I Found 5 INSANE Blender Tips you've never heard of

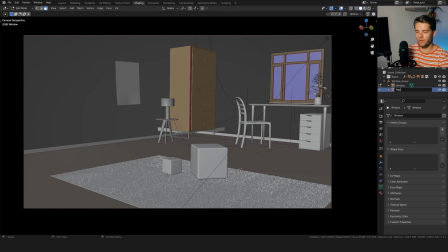This will separate these faces into their own object, which i'm just going to call ray if i now hide the window you'll see that we now have these separate faces let's select our ray object and tap into edit mode on that hit a to select all of the faces and hit e to
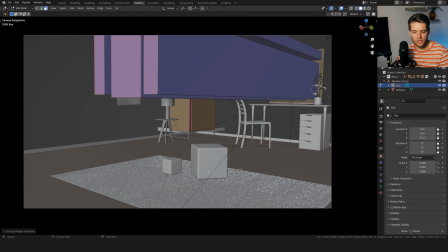extrude we can now extrude them outward towards where the light is shining and actually pull these down with g so g and pull them down and
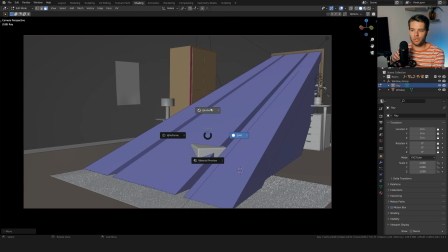maybe scale them up and g again pull them down and let's just go into render view and usually it'll save the material so in this case the
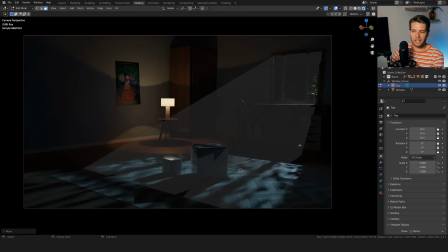glass was glass obviously so the rays are now glass as well so we can eyeball sort of where this is going I'm just gonna scale this up GNX again you know sort of align it with where everything is going maybe pulled slightly to this side something like this works just fine we have
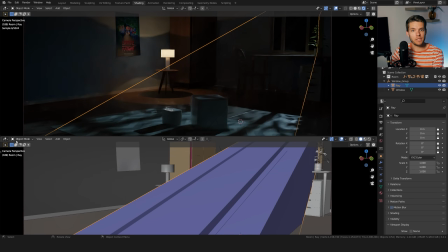the object over here and I'm just gonna pull in a new window here which I'm gonna set to the shader editor and we now have the
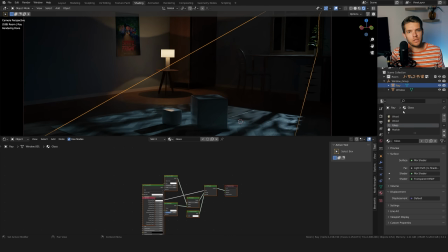array object selected which contains all of the previous materials which were enabled for this window object so I'm just going to delete all of these.
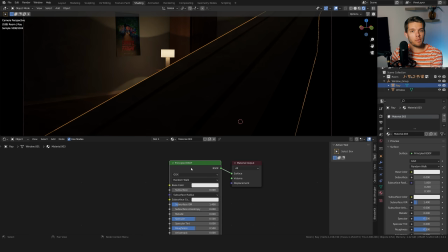I'm just going to add in a new material in this window. I'm going to delete the principled BSDF. It's completely black now.
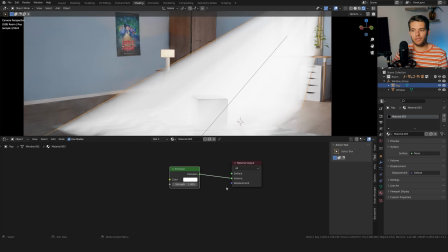We can easily fix this by just adding in a emission node, plugging this into the volume and voila, we now are getting volumetric lighting for these rays.
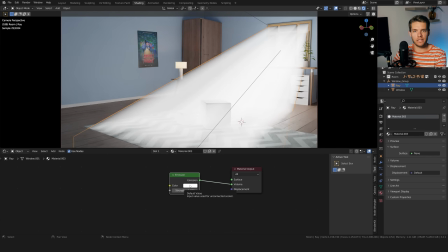It's a bit too strong and the color isn't completely right, but we can fix that.
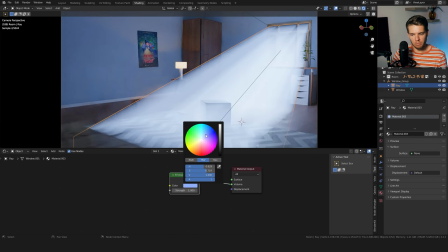So first of all, let's change the color, set it to, I don't know, some blue grayish color, which sort of represents the moonlight color.
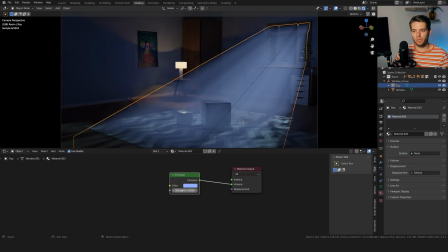And then let's set the strength. So I'm going to start off by setting it to 0.05. I think this still might be a bit too strong so 0.01.
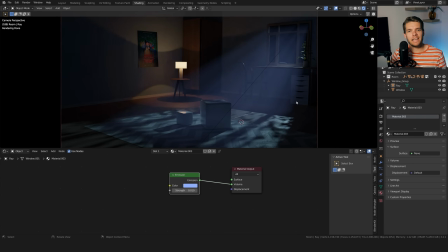We now have perfect light rays coming from our window really selling the effect that we have a nice hazy room and there you have it. Easy light rays to add a lot of atmosphere to your environments and scenes. The best tip I can give you is to join the Patreon just like all of these amazing people over here have. You'll get access to all of the files used in this video as well as to 50 other project files that I have created. Most importantly though, you'll help out the channel so I can keep on making this content for you. It's my intention to make this an ongoing series where I do this type of video every now and then. If you enjoy this content, then please leave a comment down below letting me know what you think of it. And also please share your tips with me. I might even include them in the next tips video. As always, thank you so much for watching. And if you're curious on how to achieve this, then click here and watch this video next.